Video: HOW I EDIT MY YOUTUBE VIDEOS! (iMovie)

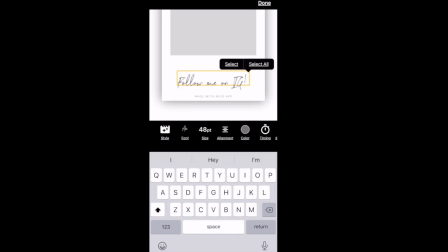1014s
So what I do is I open the app and I use the minimum one and I add follow me on IG,
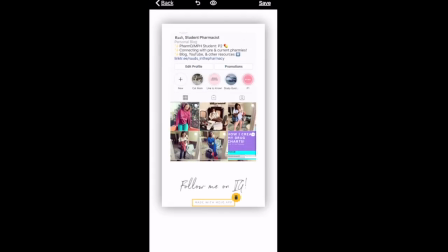1021s
and I have a screen recording of my Instagram page just showing what's on it.
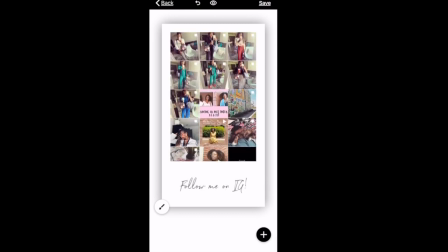1025s
And then I delete the like promo part at the bottom that says made with Moho, and then I save and AirDrop to my MacBook.
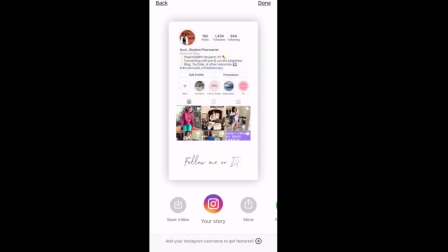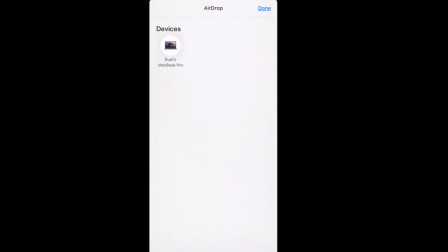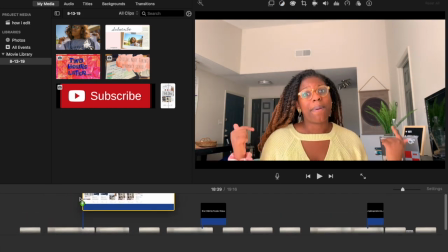1045s
Once again, I use what I've created and I find it in downloads and I add it on top of my film.
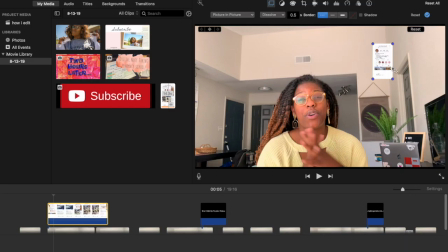1051s
So again, we're going to use picture in picture, and then we're just going to play with sizing to my liking.
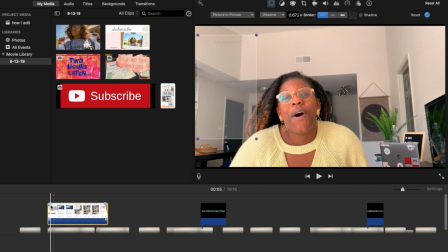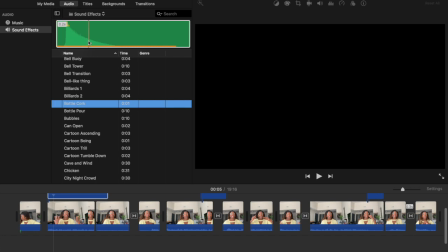1071s
I typically go ahead and also add the bottle cork sound effect just to grab your attention in the beginning of the video as well.
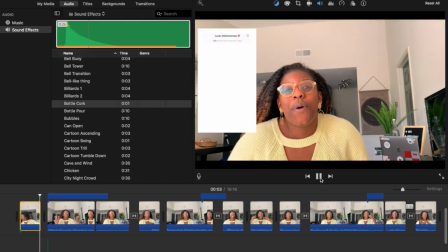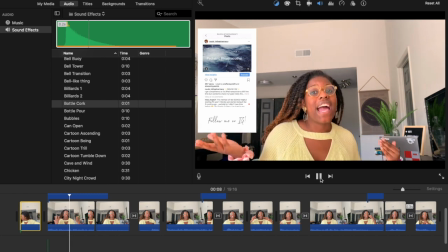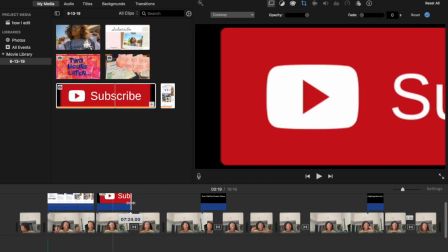1093s
So the subscribe button, I actually downloaded it from a website that has like YouTube resources, but we want to do the same thing. We want to add it on top of a film, make sure it's picture in picture,
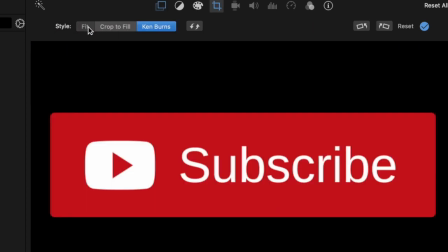1101s
make sure it is fit and not Ken Burns, and then play around with your liking.
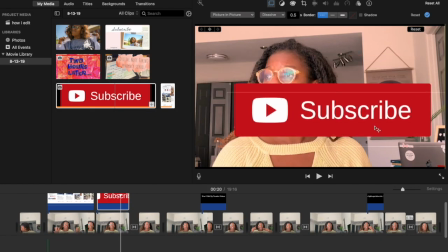1106s
Typically, I do also add in the bottle cork with this to grab your attention as well.
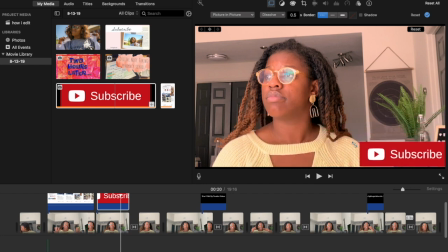1110s
But this time I did like a cute little crickets thing, which you will notice in the beginning of the video, and you will also notice why.
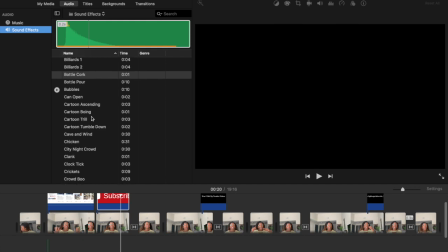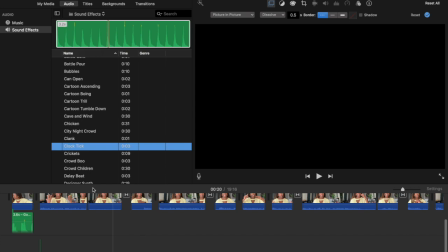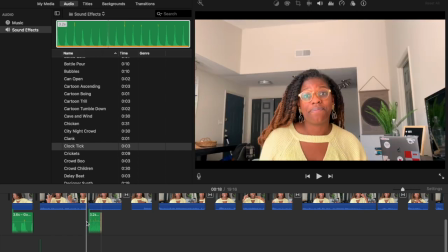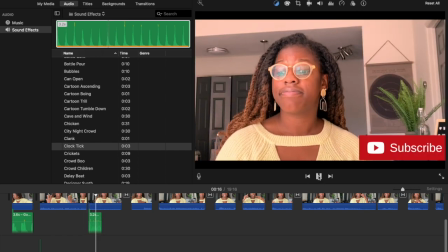1135s
If you have an outro made, go ahead and add that.
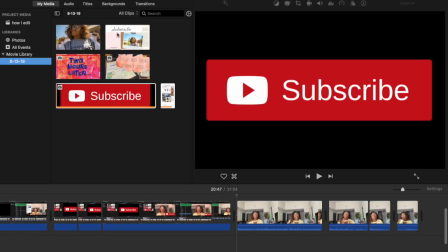1138s
I consider outro to be kind of in the social media / subscribe section because that's what mine is.
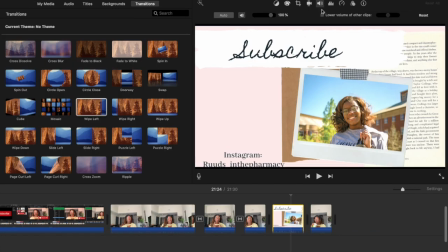1144s
It says to subscribe and it also has my Instagram on it. And personally, like I mentioned, whatever I start my song with in the beginning, I like that song to also be in the end.
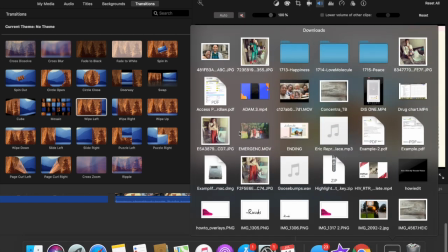1153s
So I mute my outro song and I add the song that I'm using in the video.
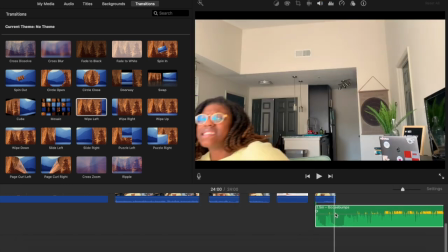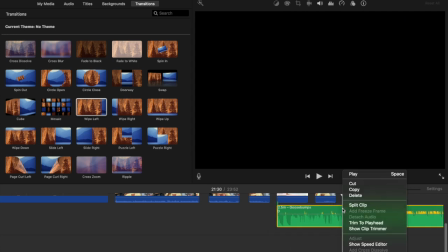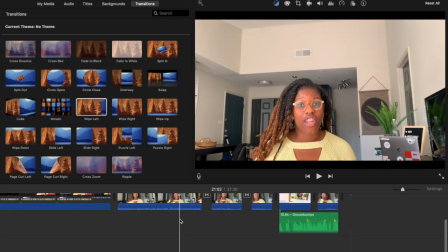1170s
And
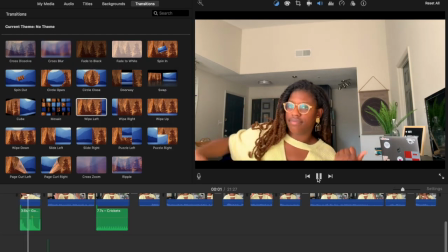1175s
now you're done. After this, I basically just start the video all the way over and I watch it through a few times.
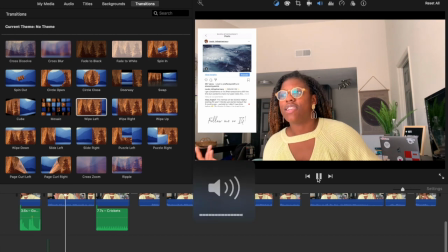1183s
Typically, I might, you know, catch a weird pause that I forgot to take out.
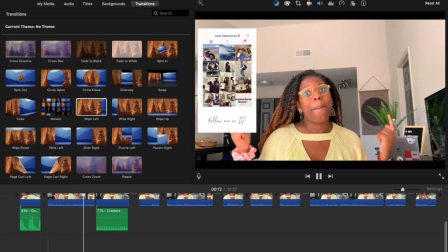1188s
Other than that, this is my final product. And then I export to YouTube.
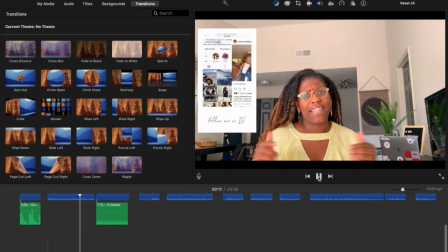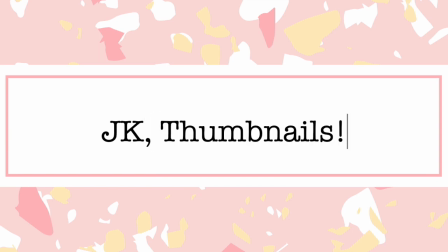1200s
Okay, now officially the last thing. So I'm using over again to create my thumbnail.
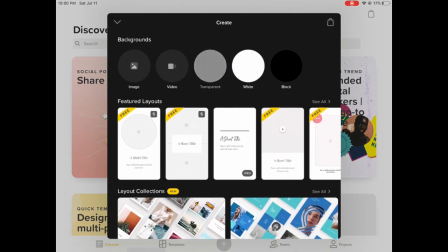1205s
So what I'm going to do is going to go to transparent, and then I'm going to pick the size of the YouTube thumbnail, which you can actually find at the bottom.
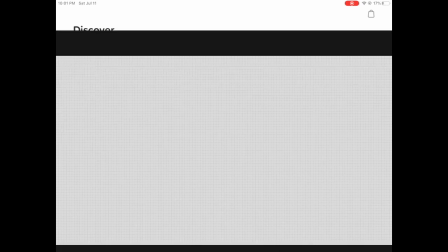1214s
It would definitely tell you. And so since this is an editing video, I went ahead and took a screenshot of myself editing.
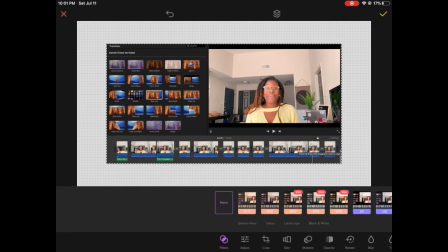1220s
So I'm going to import that video, that screenshot that I took my Mac to my iPad, and I'm going to size it appropriately.
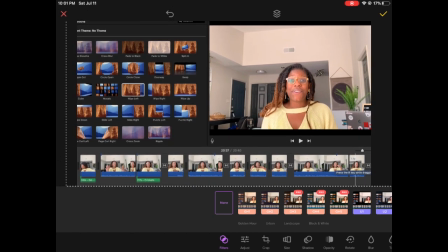1227s
And then because I'm using iMovie and I want people to know that I used iMovie, I'm going to search for a transparent logo on Google. Once I save that, I'm going to add that into cover.
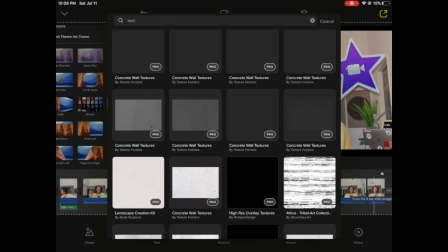1239s
And then I'm just going to basically play around with all the free graphics and free text that I currently have until I find something that I like.